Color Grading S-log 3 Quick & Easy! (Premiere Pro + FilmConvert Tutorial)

We got good vibes, positivity only. And that's kind of what I want to go for when crafting this image.
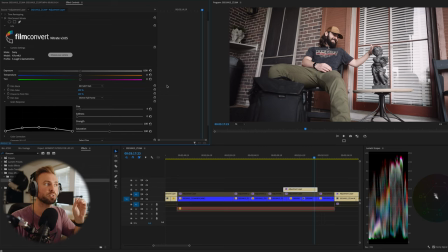[4:14]
So like I talked about earlier, we shoot a little bit overexposed using that 55 plus or minus 1 zebra tool.
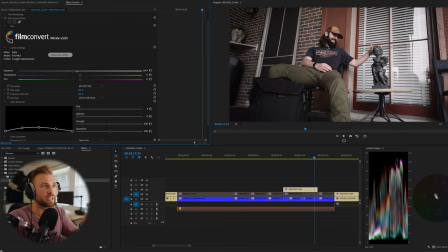[4:21]
The first thing I like to do is just kind of dip the exposure down a little bit. And I'm specifically just like kind of looking at the overall image and skin tones.
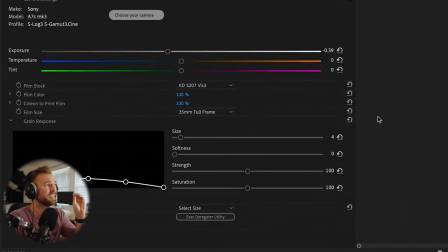[4:28]
I never want my skin to look too dark. And then the very next thing I like to do is kill all the grain. I'm not really a fan of grain these days because it just kind of adds a layer between the viewer and the video, in my opinion. I think grain can look really cool, but I'm never really pumped about it in my videos, so I just keep it clean.
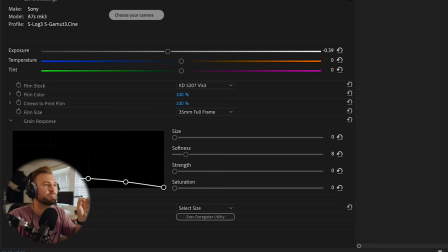[4:46]
And also I add about 5 to 7% softness because the a7S III, although it's only a 12 megapixel sensor,
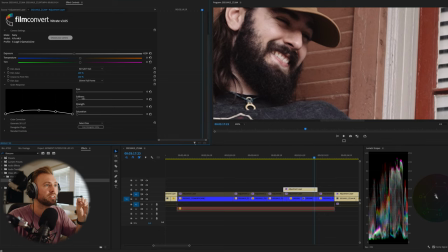[4:53]
it is extremely sharp and I like to just take a little bit of the edge off.
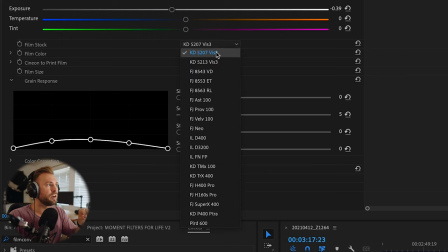[4:58]
Now what I'll do is start cycling through all of these film stocks that FilmConvert offers. And this is kind of the beginning of finding the vibe that we want to go for. And like I talked about, warm, inviting. So what I do is just hover my mouse over this, and then I use my scroll wheel to just go down.
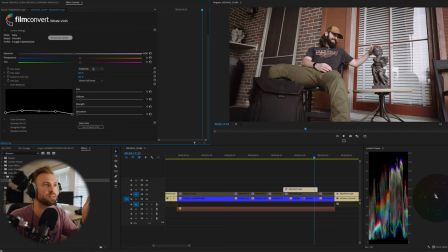[5:15]
And I'm just looking at the image, and as soon as one kind of catches my eye, that's where I'll start. Ooh, Pravia actually looks really good. I don't think I used that in the original video, but that looks nice. Okay, we'll go with Pravia, and I'm just gonna scroll back the temperature just a little bit.
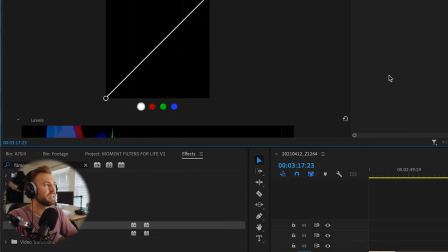[5:28]
The next thing I do is I go down to here to color correction, and I bump the saturation a lot.
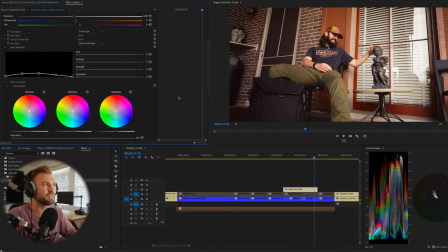[5:34]
I like to add a lot of saturation to make it feel alive, depending on what the project is.
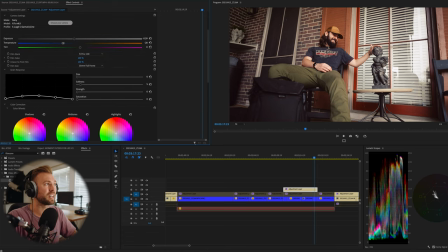[5:38]
That looks sweet. We're at 150. S-Log3 is so flat and so desaturated, so you gotta really pump it back to life.
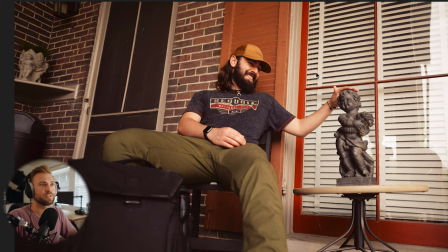[5:45]
And when I'm messing with the temperature, I'm looking mostly at the white information in the image because I don't want that to look yellow or orange. I want it to look mostly natural white, but we still have some nice warmth in the skin and in his hat and his arm. It looks like a happier image, you know? And this is the before so far and the after so far.
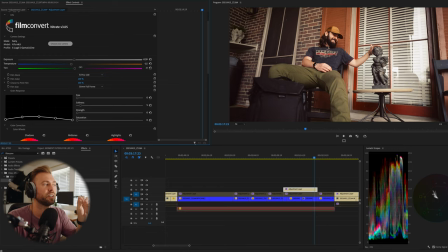[6:03]
Another thing I like to do is just kind of mess with this tint slider. I used to use this a lot when I was color grading with different cameras. Luckily, the Sony a7S III has just like really accurate color from what I've experienced, so I usually don't have to change it very much.
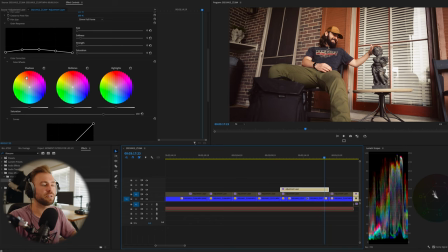[6:16]
So I'll probably go -5 just so my brain feels okay. Next thing I do is I mess with these color wheels, and these are really powerful in FilmConvert. Sometimes I'll just kind of like dip into the shadows here just to kind of see what it looks like. I kind of go back and forth to see where I want the shadow tone to land.
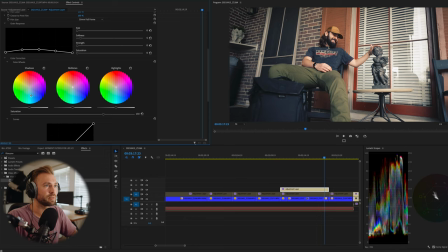[6:33]
And it's usually typical, like it's kind of that teal orange look. And then once I find the teal or blue tone that I like, I'll just back it off a little bit like that.
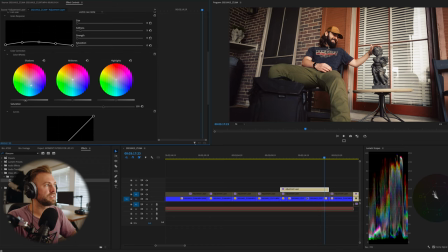[6:43]
So it's just subtly affecting the black tones, as you can see. Then I'll use this slider here to start to push the shadow values down to where I like them. And like I said, I don't want to go below zero IRE. I don't want them to be actually crushed. I just want them to look nice and contrasty and not fadey.
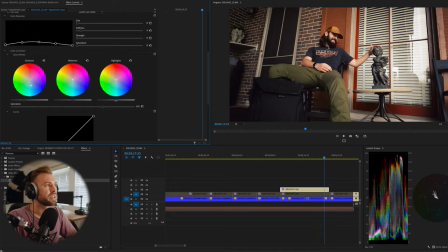[7:00]
I'm not a really big fan of that like Instagram faded film look. And then also I'll tend to mess with this highlight slider here, which is very powerful and can a lot of times get you a lot of information back if something's blown out.
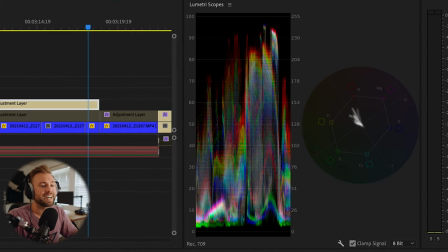[7:13]
And we'll show an example of that in a little bit. But the highlights here are already looking really good. I tend to like my highlights to chill around 95 IRE. So right between 90 and 100, somewhere in there. And then my shadow is just like right above black, depending on the shot.
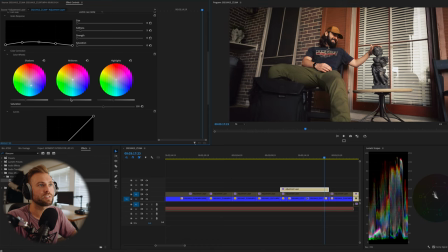[7:27]
And then this mid-tone slider is also incredibly powerful. And I usually use this to just kind of like make sure the subject looks nicely exposed.
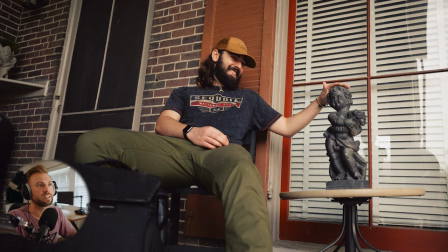[7:35]
So I'm looking at Connor's skin tone and face right now, just to make sure it looks nice and bright for him, but not overexposed or underexposed.
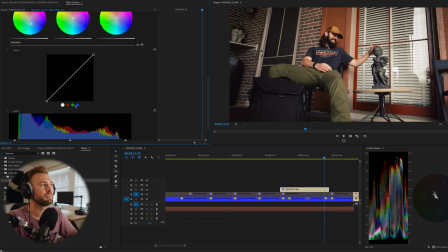[7:42]
Now, the next thing I like to do is mess with the curves here sometimes. A lot of times I actually don't touch this overall curve. Once in a while, I'll do like a slight S curve. That's the wrong way. A slight S curve like this. And basically that'll just like add a little bit of contrast.
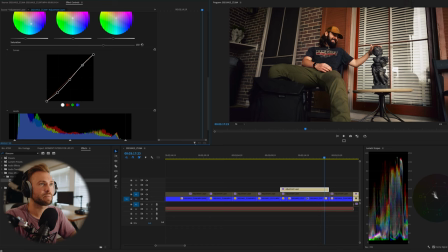[8:02]
Like if you see the tones in his face, it's just kind of pumping up the contrast there. Same thing down here. This is like contrast in the shadows. And you pull it down a little bit. And if you want more of a fadey look, you can take this one and bring it up a little bit, you know, classic faded Instagram look.
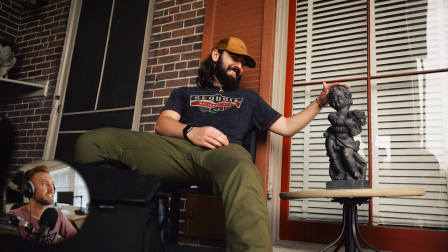[8:16]
So here's after and before. I mean, I actually kind of like it in this scenario, but I don't want this image to be like too contrasty.
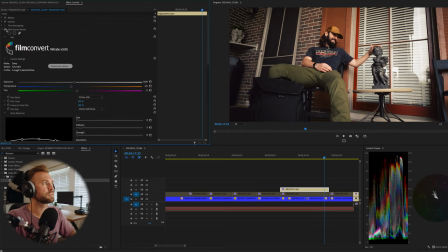[8:24]
So this is looking pretty good. So far, here's what we got. Yada, yada, cool. And then I usually don't mess too much with the red and green unless it's like a totally wonky
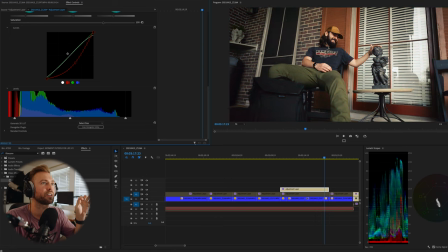[8:34]
image and I need to like totally kill like color values to try to get things to look natural. Luckily, this shot already looks pretty good. Sometimes I do click on this blue one here and I'll pull it down a little bit if I want more of that like warm, summery vibe.
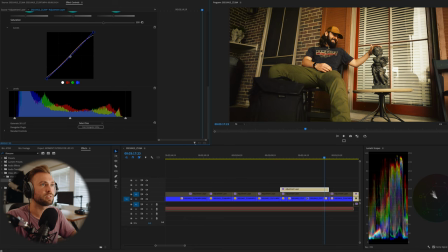[8:48]
And then I'll just ever so slightly back it up back to its normal position until I just feel good about it.
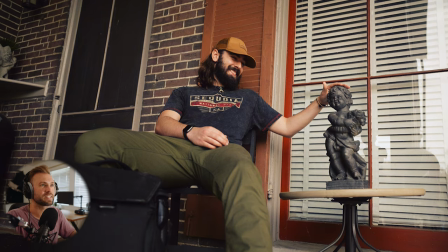[8:54]
So that's like slightly warmer, if you can see that. This has more blue, this has more orange. It's still like too much though.
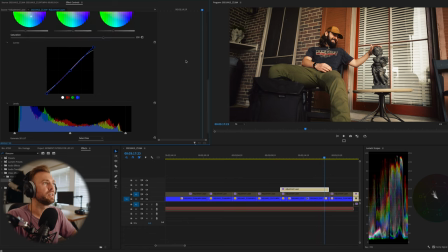[9:02]
There's still a little bit of blue in the shadows right here, as you can see from this original color wheel that we used, but nothing too drastic. This doesn't look too teal orange in my opinion, but we all like a little bit of teal orange. Get over it, stop pretending you're original. So honestly guys, that's most of my work right there is just setting up FilmConvert like that.
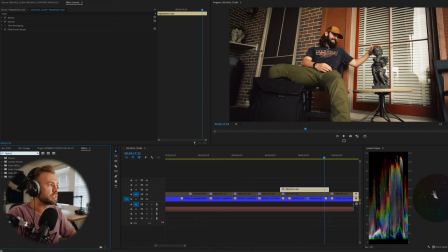[9:22]
The last thing I will do is add Lumetri color. And I will drop that underneath FilmConvert. And basically the only thing I typically use from here is this color wheels and match tool. But I've noticed that FilmConvert's color sliders and Lumetri colors sliders are different in how they affect the image.
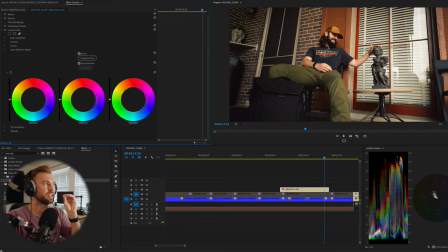[9:42]
Like if I wanted to get more highlights back, I would definitely use the FilmConvert slider and pull this down.
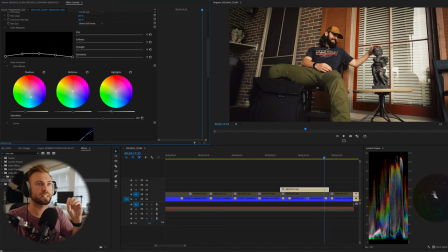[9:48]
And you can even see like it pulls information back into that window area and it looks really nice.
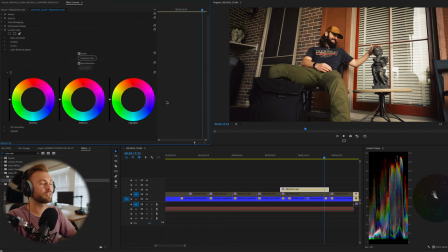[9:55]
But if I wanted to just change the overall like exposure level, I would use this one.
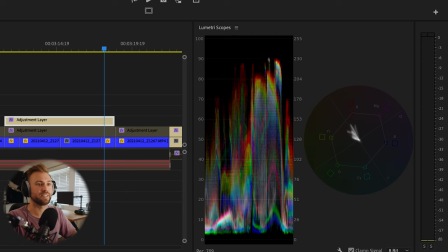[10:00]
And you can see it's bringing down the entire top end of this image instead of affecting like just individual highlight values. I hope that makes sense. That's how I see it in my mind, and that's why I use these two tools together.
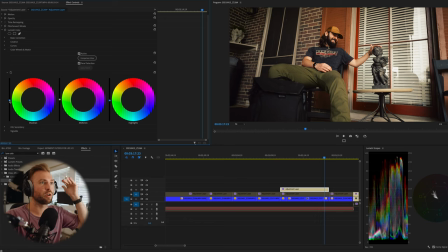[10:12]
Now I'll use this Lumetri color shadow slider to bring our overall IRE level down, so it's closer to zero. And that's how we're gonna maintain that like contrasty, punchy look without changing the vibe of the image too much.
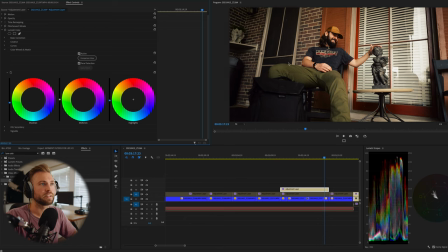[10:25]
So I'll pull it down to be just right above zero. And that looks a little bit, maybe too punchy, but I want the level to kind of hang out there because there is a lot of dark values here.
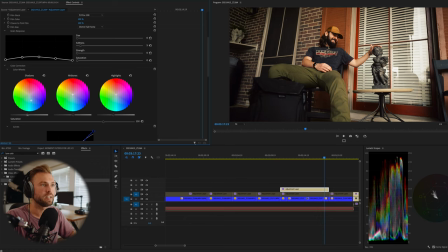[10:39]
So I might go back to the film convert slider and lift it up here a little bit to give us a little bit more detail. So we have that contrast, but we also have detail, and it's not just like completely crushed into black oblivion.
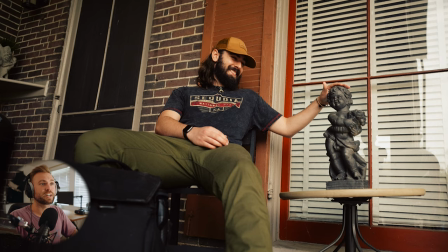[10:51]
So here's our before and here's our after. And let's see how close this looks to the original grade I did.
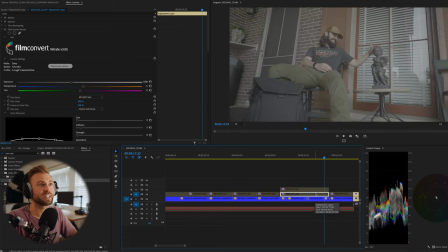[10:59]
Oh, wow, the original one is much darker. I like this one a lot better. Yeah, that's way better.
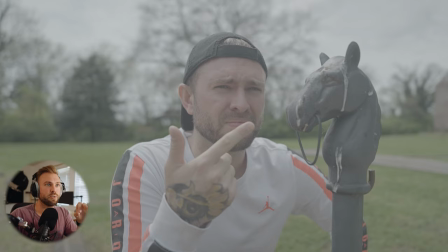[11:04]
Now let's do the same with this one, except we're gonna go a little bit more in depth with the skin tones because it's a close-up shot of my face and this horse with bird shit all over it. So one of the things Jordan mentioned in that Discord question was balancing muted colors, but also like a contrasty, punchy shadow look. And I guess we'll try to go a little bit more for that with this image.
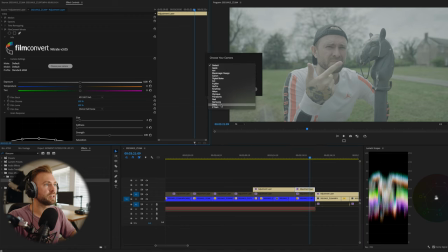[11:27]
So obviously we're gonna start with our film convert, scatter do do root dee dat do root dee doo dee doo. Play jazz music, editor Zach. Thanks. Actually, let's see what our grade from the last shot looks like over this.
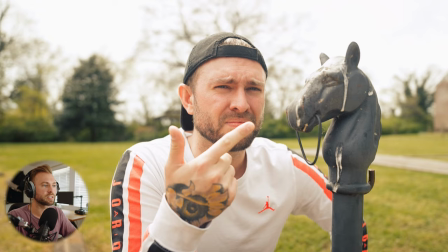[11:39]
Hey, that's not too bad, actually. A lot of the time, that's what I'm doing anyway.
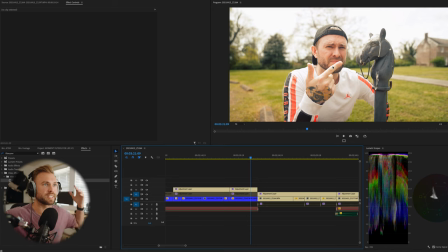[11:43]
I'll pick a shot like this that's kind of like neutral, where it's got decent exposure and some color in the background, a nice shot of the skin. And I'll grade that and then kind of use that as a starting point for all the rest of my shots.
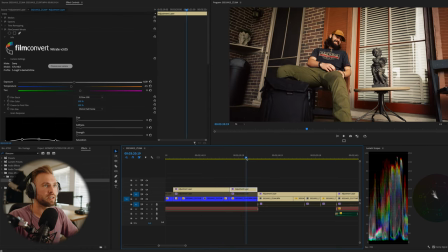[11:56]
So we started with this one, which is a little bit of a darker shot, which makes sense why this grade looks brighter on this bright shot.
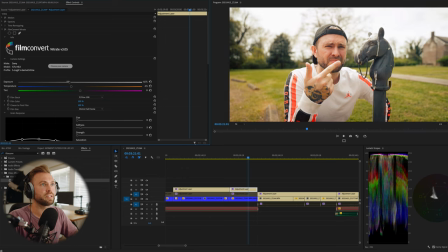[12:03]
So what I'm gonna do is just pull this exposure slider down to start off, and we'll just kind of see where we're at.
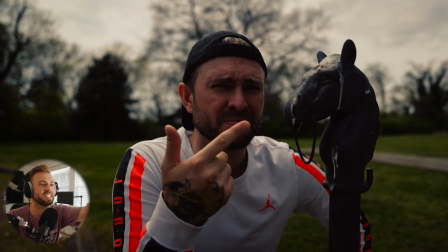[12:08]
Look at that, look at all the highlights. There's detail retained in this shot, which is crazy.
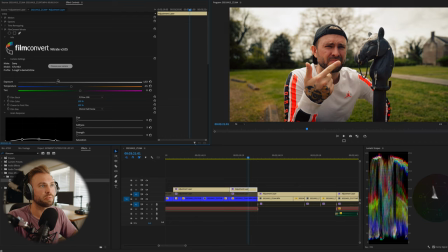[12:13]
So I'm gonna use this exposure slider to get kind of an overall good looking image. I don't want my skin to look too dark and like there's bags under my eyes.
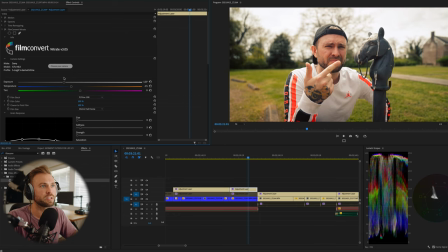[12:21]
So I'm just gonna lift this until my face looks pretty good. Overall, looking pretty decent.